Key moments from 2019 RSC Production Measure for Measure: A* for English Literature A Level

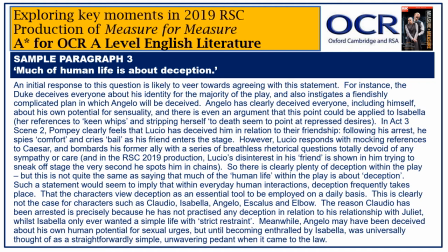Meanwhile, Angelo may have been deceived about his own human potential for sexual urges, but until becoming enthralled by Isabella was universally thought of as a straightforwardly simple, unwavering pedant when it came to the law.
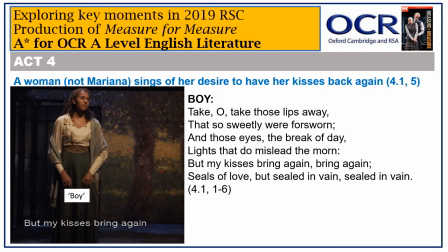The opening song within Act 4, Scene 1 is not sung by a boy, as specified in Shakespeare's texts, but a woman. This perhaps broadens the scope and points to the potential wider abandonment of women by men. It is not a one-off to find a man with eyes that do mislead the morn whilst
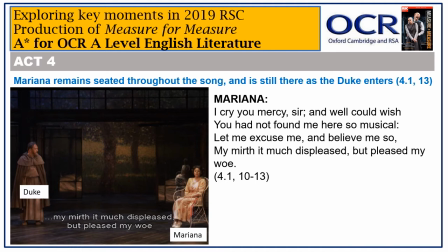Marianna's passivity is stressed with her remaining seated and not moving throughout the song, even as the Duke enters. This is a woman who has been symbolically paralysed and transformed in the epitome of inertia following her rejection by Angelo.
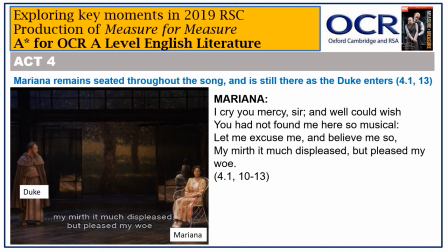And by extension, this bed-swap plot may end up benefiting her as much as anyone, in spite of initially seeming suspiciously convenient for both the Duke and Angelo.
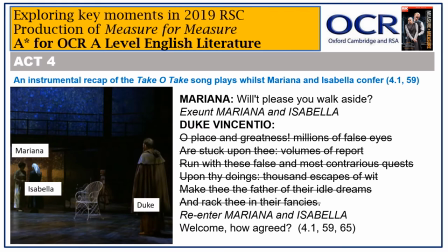I wonder whether the replacing of the Duke's speech about the burdens and problems experienced by those in authority with an instrumental version of the Take Oh Take those lips away song also serves to retain a more compassionate focus on Mariana rather than the Duke's ego self-philosophizing.
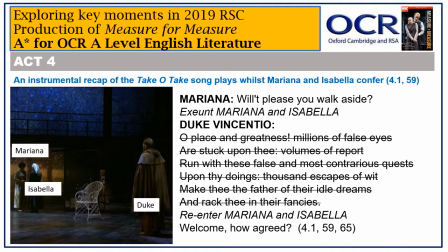Instead of Mariana's acceptance just being taken for granted, the music and moving darker lightning indirectly remind us of her past suffering and allows this to take the stage rather than the Duke's self-obsessed disguised induced soliloquy.
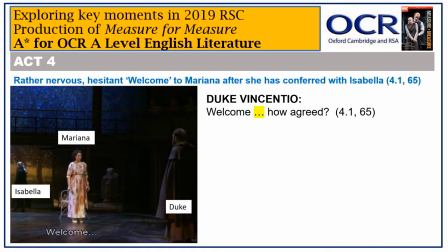It is also amusing to watch the vigorous way Mariana marches towards the duke post-conferring with Isabella, and the nervous way the duke pauses after saying welcome. It seems a recognition of the delicacy of the request,
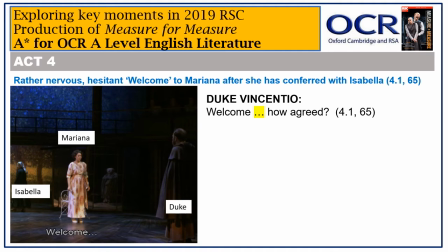and that potentially Mariana might be furious with any man for making presumptions about her willingness to have sex.
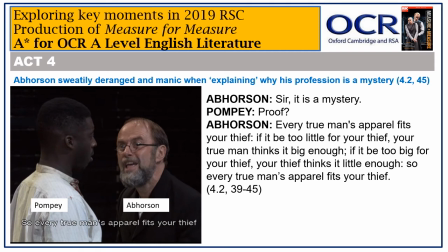Other moments of interest in this production include the portrayal of Abhorsan. He seems somewhat crazed as he justifies his description of the hangman profession being a mystery in a strong Welsh accent. It's worth pointing out that the word mystery had multiple meanings during Shakespeare's time.
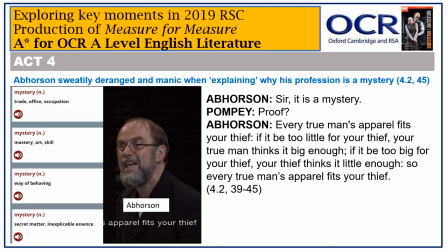As illustrated in these definitions taken from Shakespeare's words.com. Essentially he is keen to stress that being a hangman is something deeper and more special and profound than any old profession. It requires great skill and very few people understand what the role is really about.
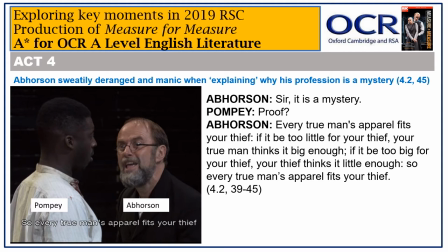However, his proof rather strangely talks about the fact that hangman can benefit financially from the clothing of the person being executed. In this context, the thief represents the hangman who recognises the sell-on value of clothing that doesn't fit him. Of course, if it does fit him, then all the better.
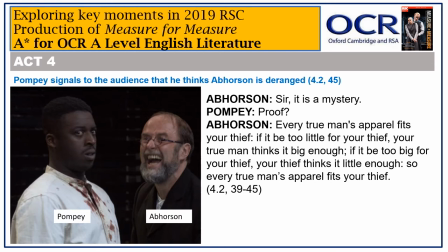Abhorsen's manic craziness results in Pompey sharing a, God, what is this guy on, look with the audience, resulting in an additional laugh.
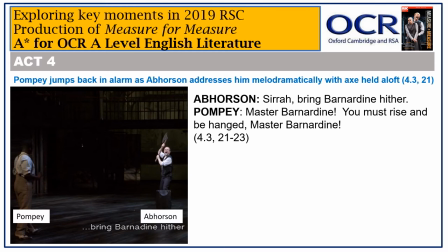Abhorsen's craziness is confirmed by the manic way he brandishes his hangman's axe in the air when instructing Pompey to bring Barnadyne hither. With such a melodramatic, manic figure in charge of executions in Vienna, it is harder to take the whole notion of a death sentence too seriously.
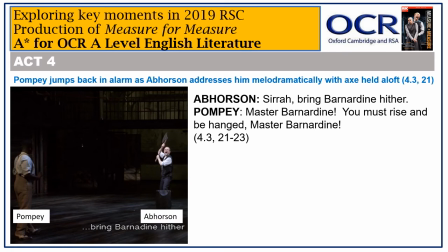With this buffoon in charge, now aided by an opportunistic joker such as Pompey, it somehow seems unlikely that any prisoners will come to too much harm.
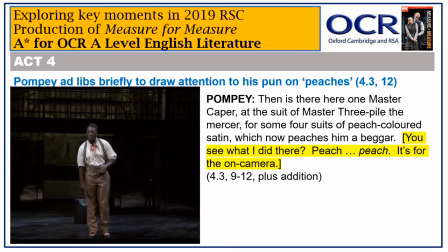Talking of Pompey, he also gets a laugh at the beginning of Act 4, Scene 3, when he self-consciously ad-libs and draws attention to his pun about peaches, which the modern audience is unlikely to fully understand.
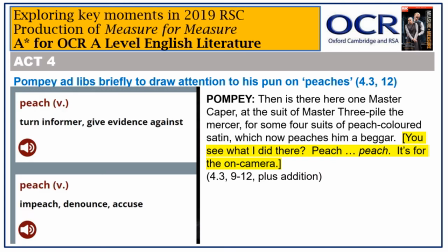As confirmed by the ever-helpful Shakespeare's words.com, peach can not just mean a colour or a fruit, but can also be used as a verb, similar to the verb we understand nowadays in peach. In this context, Mr Caper has just ended up in jail due to his debt to Master Threepile, the fabrics merchant.
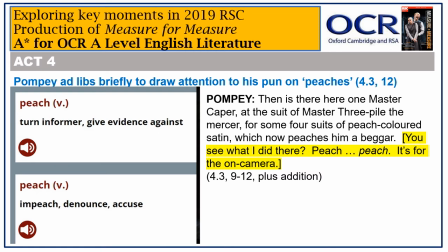The former was unable to pay for his four suits of peach coloured satin, which denounces him, peaches him as a poor man, a beggar.
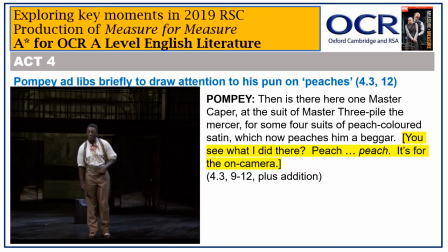With the audience likely to be rather confused by the barrage of allegorical type names such as Master Rash, Master Caper and Master Deepval, Pompey's unexpected metatheatrical departure from the script gives the audience something easy
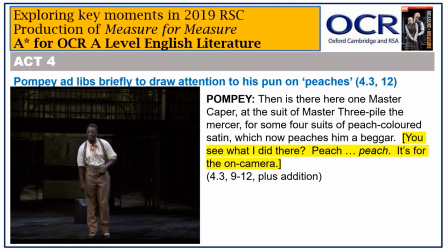to laugh at and helps maintain the relaxed slightly chaotic bawdy feel of the prison.
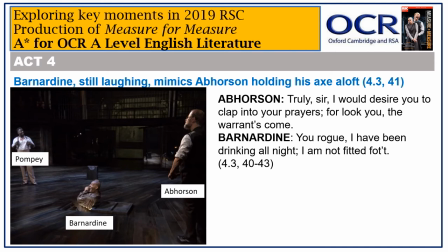I previously referenced the silly melodramatic way a person held his hangman's axe aloft. Well here you can see the recalcitrant Barnardine mimicking the same motion whilst continuing his glorious non-cooperation with the authorities in relation to his life.
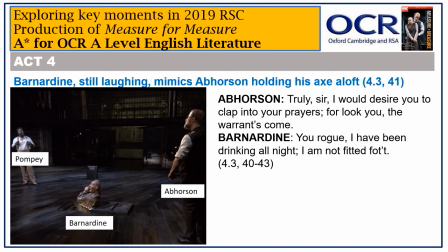In some ways, Barnardine just seems a more extreme version of Vienna in the way that so many seem to hold many of the laws and justice systems in contempt. Or, in the words of the Duke in Act 1, Scene 2, liberty plucks justice by the nose and the baby beats the nurse.
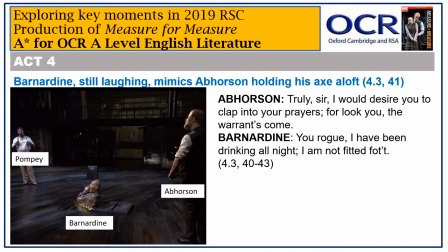The fact that he can openly mock someone who you would suppose would be feared, if not necessarily highly respected, highlights the lack of good order and respectful morality under the Duke's reign, and hence the need for someone like Angelo.
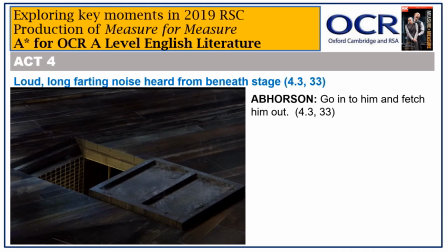But this Barnadine doesn't just do mimicry, he does farting from his smelly, sweaty cell.
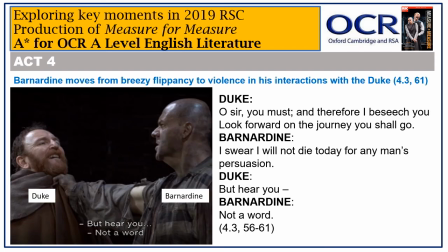And he can be violent too, seen here with a threatening thug expression and his hand tightly grasping the Duke's cloak around the neck, having lost patience with the duke's repeated insistence that he has to die that day and should prepare himself accordingly.
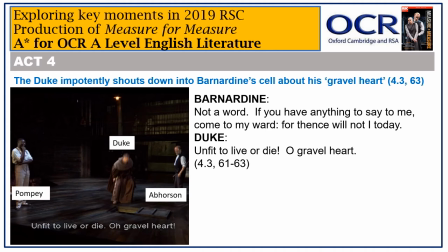I think one of the reasons Barnardine has become such a cult figure within Shakespeare in spite of, or perhaps because of, his comparative lack of lines is because he just doesn't give a shit. Whoever he is talking to, whatever their status, he couldn't give a damn.
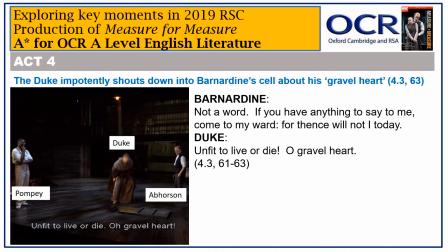And in most productions, you would imagine the Duke to be pretty put out by this, as he is here. Released from Barnardine's grip, and with the latter safely back down in his cell, he shows his frustration by impotently shouting his comment about Barnardine having a gravel heart as a direct insult,
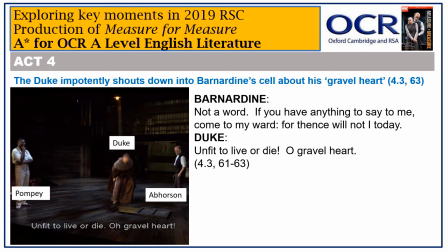rather than a saddened or shocked observation down into his pit.
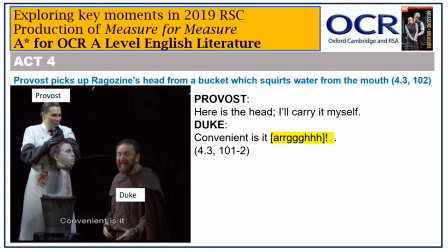As with other interpretations, notably the Globe 2004 production, some fun is had with Ragazine's head. Here you can see it squirting liquid into the Duke's right ear, causing him to emit a loud ah and the audience to laugh at the grotesqueness of it all.
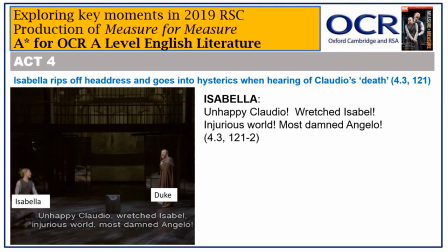But, as you might expect having seen her spasms in Act 2, it is Isabella's reaction to the supposed death of Claudio which provides one of the dramatic highlights of this act.
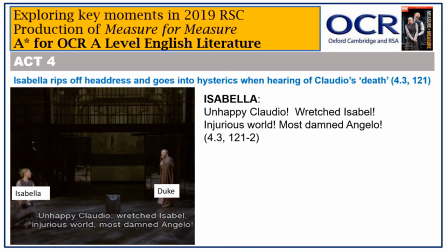She moves around the stage increasingly haphazardly before running to the front, ripping off her nun's headdress and kneeling down to beat her chest furiously and cry out her famous exclamations, unhappy Claudio, wretched Isabel, injurious world, most damned Angelo.
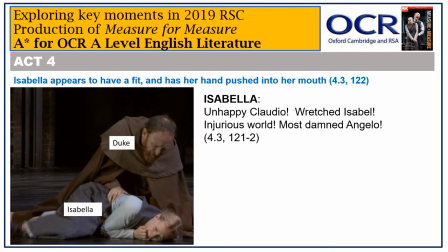She then seems to have some kind of fit, falling further to the ground with her mouth wide open and four fingers disturbingly in sight.